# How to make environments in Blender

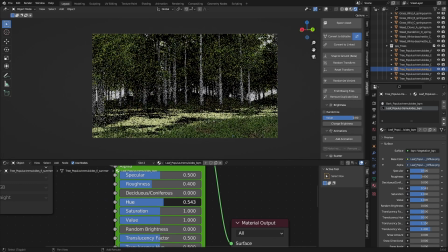luckily for me with the botanic i have this use slider as well and i just want to make this a little bit greener but not too green just to match with the
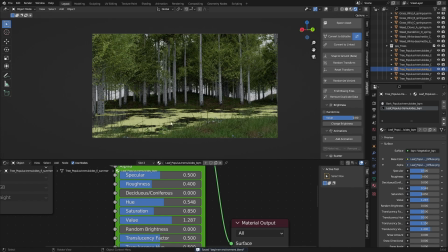grass this looks about right what i'm doing right
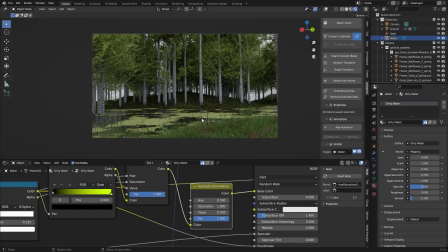now is just making the trees match with the water algae and then the grass match as well so you get really cohesive colors and i've talked about this in my last video about improving as a 3d artist that colors are really important in our 3d renders and it looks
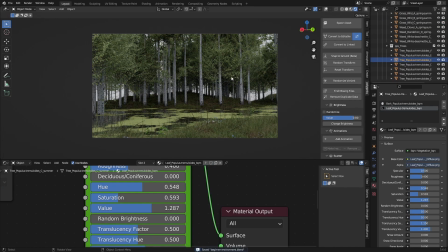really dead now but we can change that in editing or we could just leave it like this if we really like this look i think this looks pretty cool maybe with some volumetrics added into this so we can
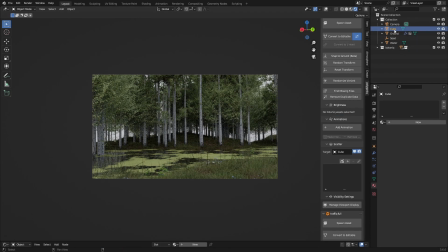try that add in a cube and i just want to rename this to keep organized
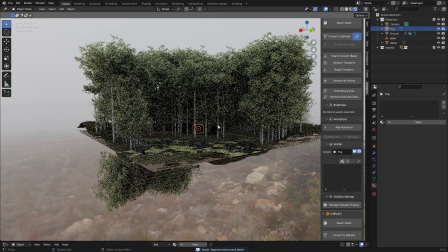show the overlays again so we can see where our cube is and what i want
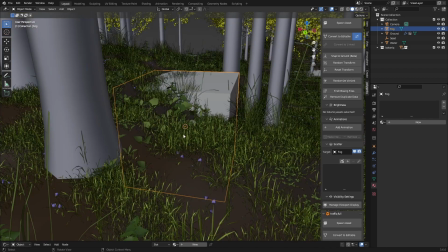to do now is just go over to the cube by pressing period on our numpad edit mode by pressing tab and i'm moving it up by pressing g and z
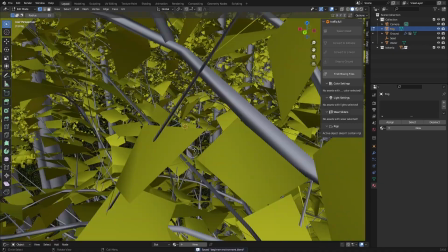so the origin point sits on the bottom face and now if you go back to object mode we can scale this up and
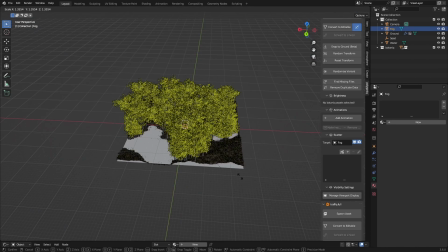it will just scale up but not like down where we don't want it so you can scale this 25 times so it's the same
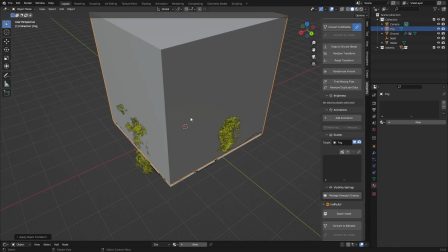size as our scene apply the scaling and maybe just move this
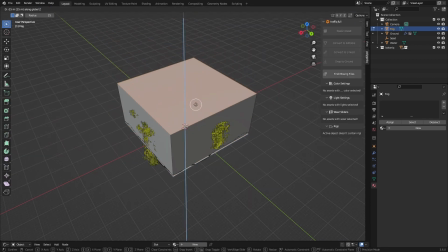down a little bit since we don't really need that high of a volume and move this down
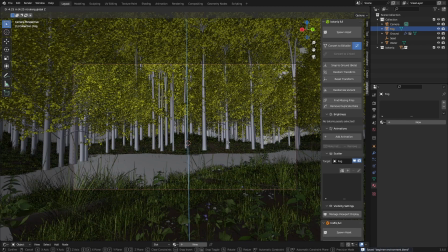so it's underneath the water and
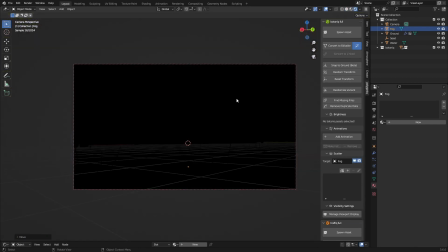if we go into run out view we can see everything is black that's because our material isn't transmissive
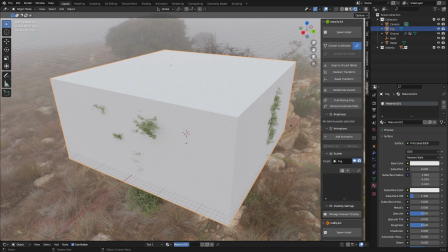so we can add in a volumetric material and we can just make this really quickly
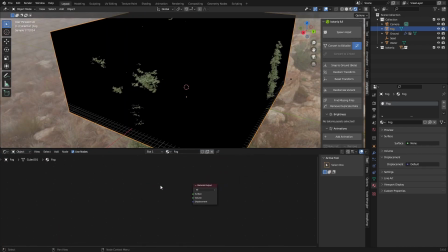it's not really that complicated just delete the principal bstf add in a volume
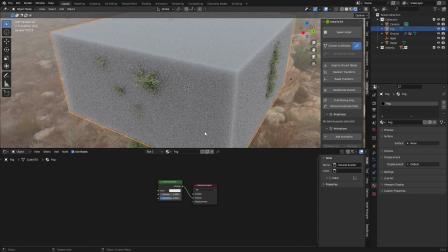scatter node plug the volume into the volume and then density to like
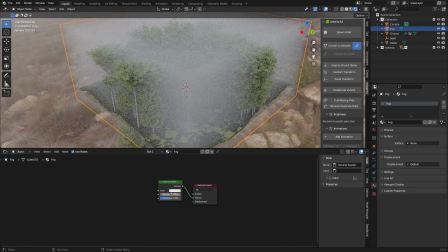0.05 something and it's so choppy to 0.8
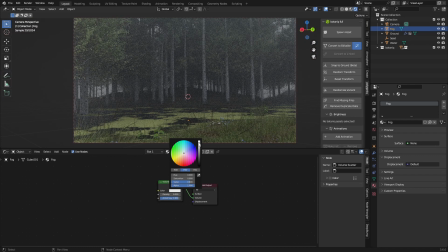and then change the color to something stylistic
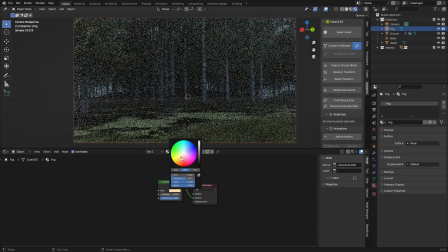something like a bit orangey
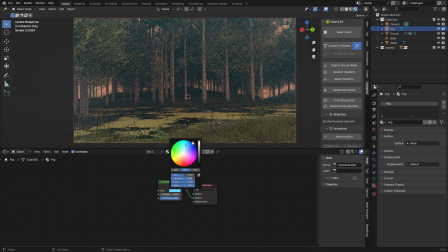maybe a reddish yeah this looks really cool his signals there is some
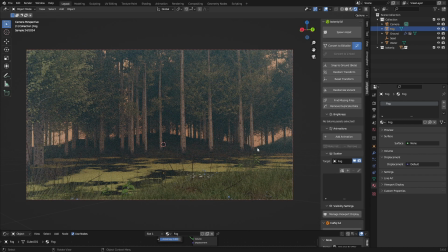forest fire nearby somewhere maybe in the background so i really like that idea
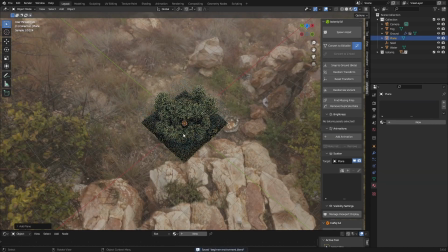and i'm just going to add it in a plane scale this up 25 times as well it's
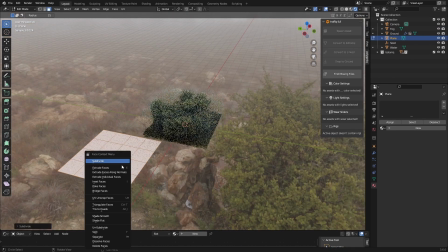really repetitive making these environments but it's also really rewarding
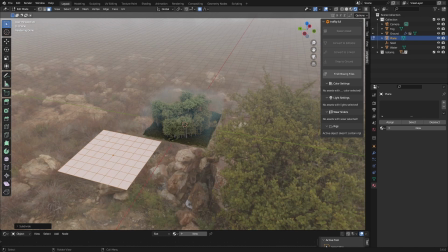just enable proportional editing go over to the vertex select move this up we can scroll so we can change the proportional editing scale
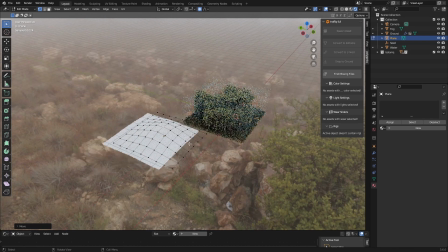and then just make this small little hill if we have this selected we can go over
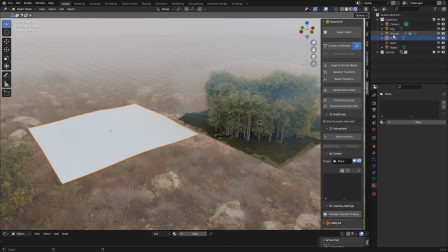to the our ground and control select it so this one is orange and
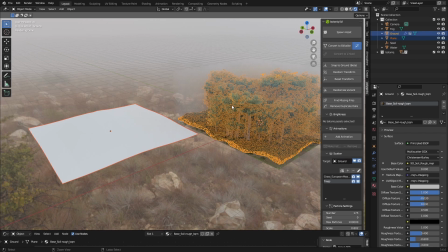our plane is red then if we hit ctrl l we can link the materials so
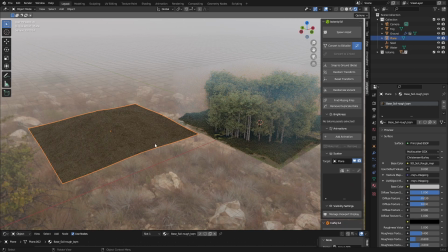this plane gets the same material as this plane which is exactly what we want
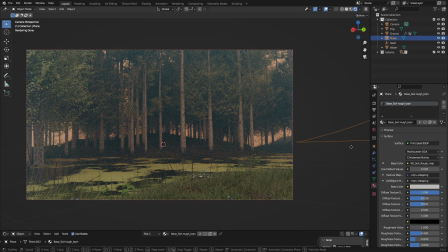right now we can see that our plane is out of our view so we want to move this by pressing G and just block out the horizon so it looks like there is more there than there actually is this is really
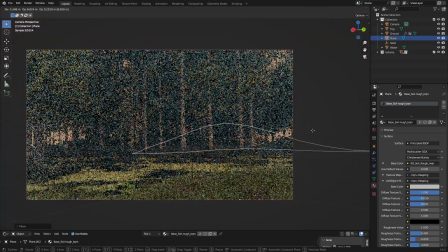helpful if you want to fake something being there just duplicate this a bunch of times until the horizon is blocked off